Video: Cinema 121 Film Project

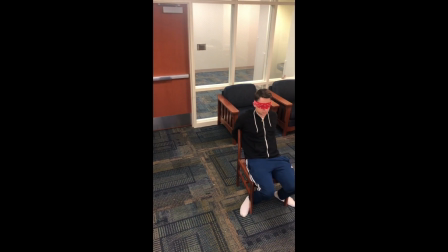42s
A high-angle camera shot is a cinematic technique in which the camera is placed at an angle high above and looking down on a character.
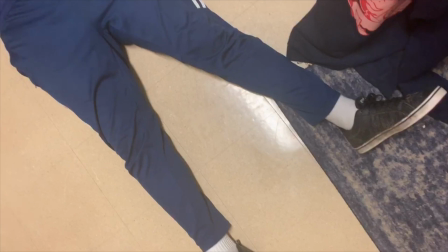50s
Also known as a bird's eye view, this type of shot can be used to convey vulnerability or fear in a character.
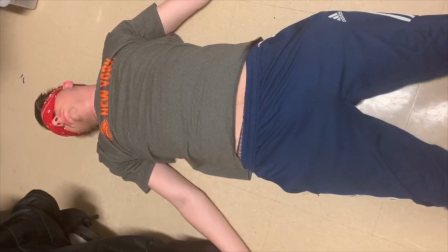56s
This is why a high-angle shot is perfect to show our character tied to the chair.
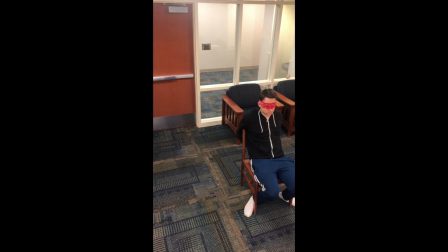61s
High-angle shots have been used in many movies and are seen multiple times throughout the Harry Potter series.
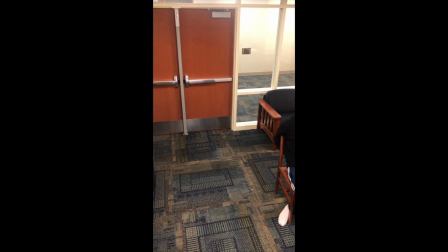67s
We recorded this high-angle shot by having a group member, Dan, stand on top of a table with a handheld iPhone X camera.
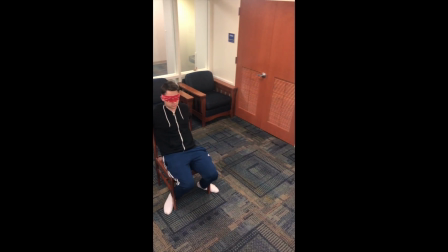74s
He panned across the room with our character in the center of the screen.
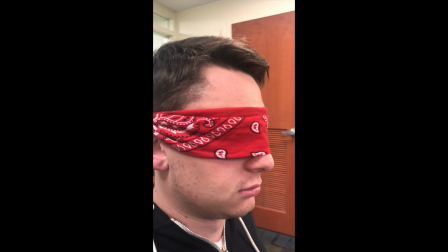79s
A close-up shot is a photograph taken at close range or with a long focal-length lens on a relatively large scale.
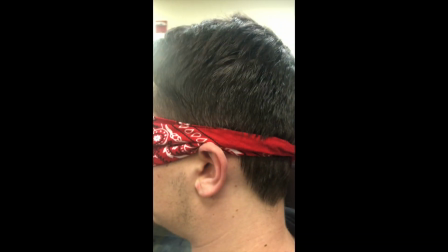87s
It essentially is able to permit a close and detailed view of an object or action.
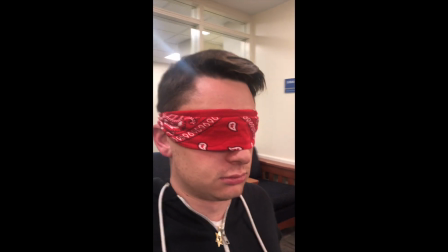93s
In our project, we used the close-up shot on a person being held hostage in a remote location,
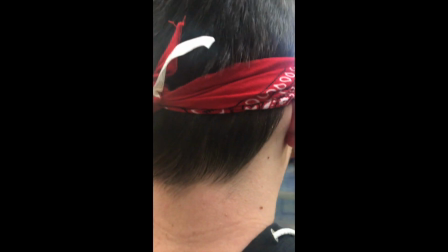100s
awaiting for his kidnapper to come to see what's going to happen to him.
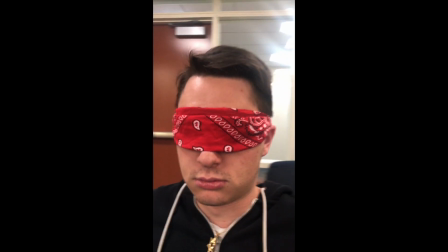103s
The cameraman walked around the hostage to show that he's tied up,
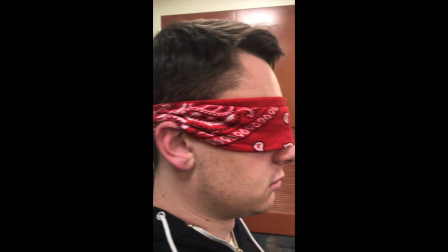111s
blindfolded, alone, waiting for his kidnapper.
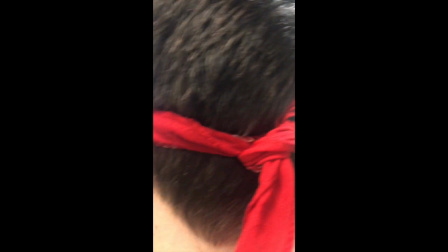114s
The close-up shot also adds intensity to the scene because it has the viewer's focus on one specific thing.
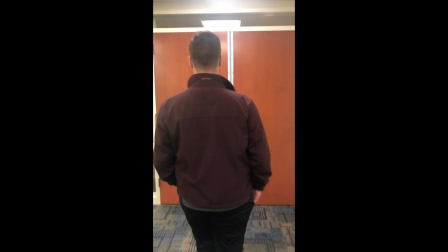121s
So the next type of film technique that we used is called cutting on action, or otherwise known as cross-cutting.
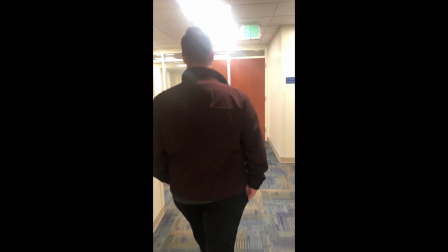130s
And it is the technique of cutting between two scenes or sequences that are occurring at the same time but in different locations. So in other words, we're cutting from one shot to another view that matches the first shot's action.
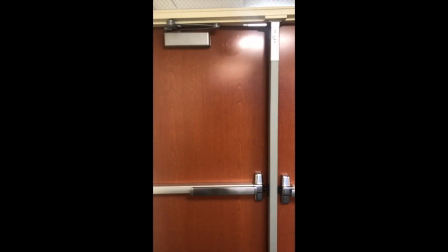145s
So the first shot that we see in our movie was a group member, Sam, walking out of the elevator and about to open the door,
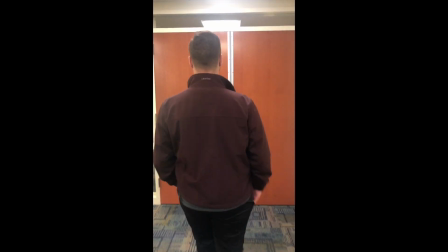153s
and the cut takes place, and then we see Sam from inside the door,
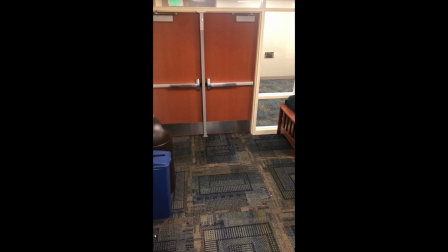158s
inside of the room where the kidnapping will take place. In the films we watched in class, we see cutting on action shots in every film,
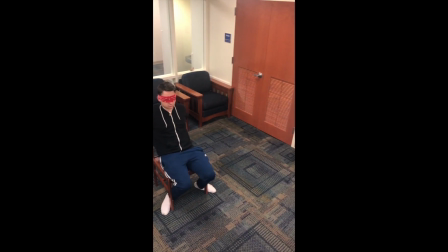167s
such as Yojimbo, The Breathless, and The Good, the Bad, and the Weird.
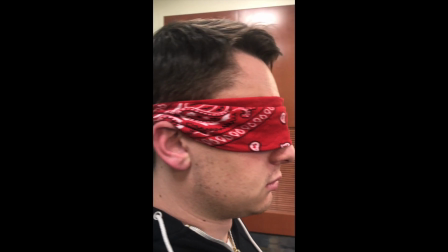172s
We also see a zoom-in shot in The Good, the Bad, and the Weird, which adds an emphasis to the main characters like Josh said before.
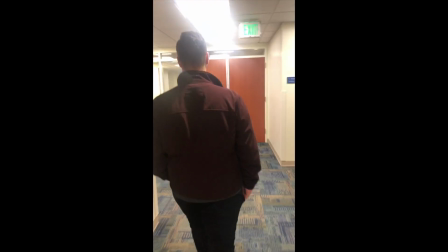180s
We see it in the scene where the people are fighting, and every time they shoot, they zoom in on their face to add an emphasis on how drastic this scene is.
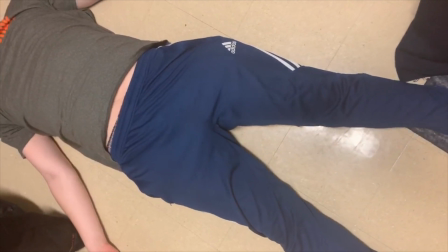190s
The equipment we used for our film was very basic.
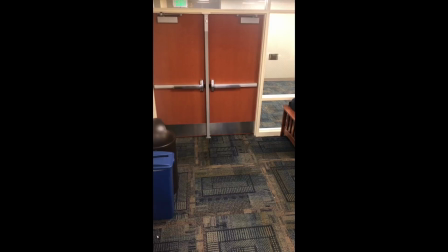194s
First and foremost, we used a handheld camera, specifically that of the iPhone X. Next,
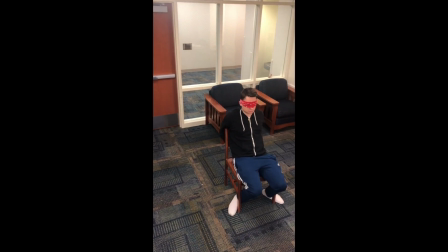200s
for lighting, we just used the standard lights in a Dickinson study room.
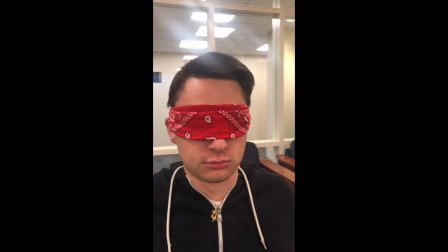204s
We tested multiple levels of the lights and decided to have all the lights on because we figured that would maximize visibility for the scene.
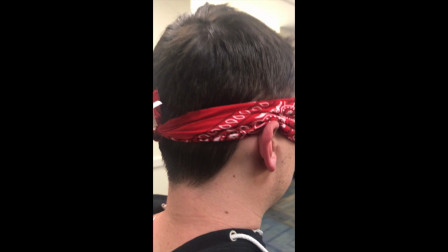212s
To achieve our high-angle shot,
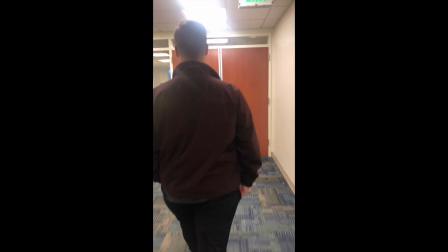215s
I stood on top of the table and held the camera above my head in order to capture a high angle of Josh.
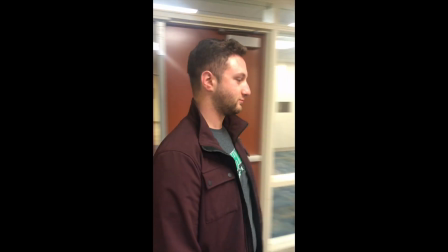221s
Once again, just as a recap,
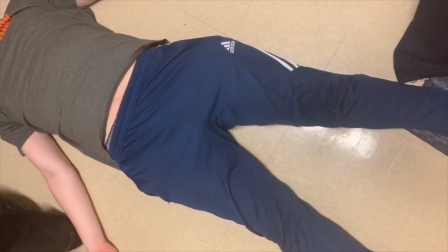224s
the use of our high-angle shot of the victim shows that he's powerless in this situation and shows weakness in our character.
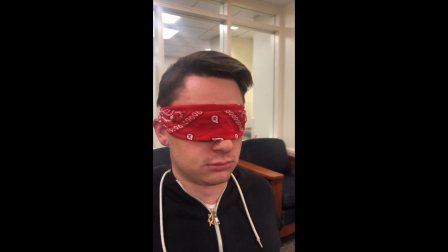231s
The close-up shows the importance of our character by making him the center of attention,
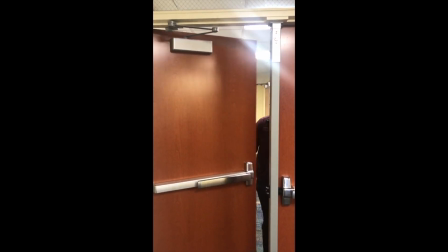236s
while the cutting on action is great for creating seamless transition in between the scene where group member Sam enters through the door.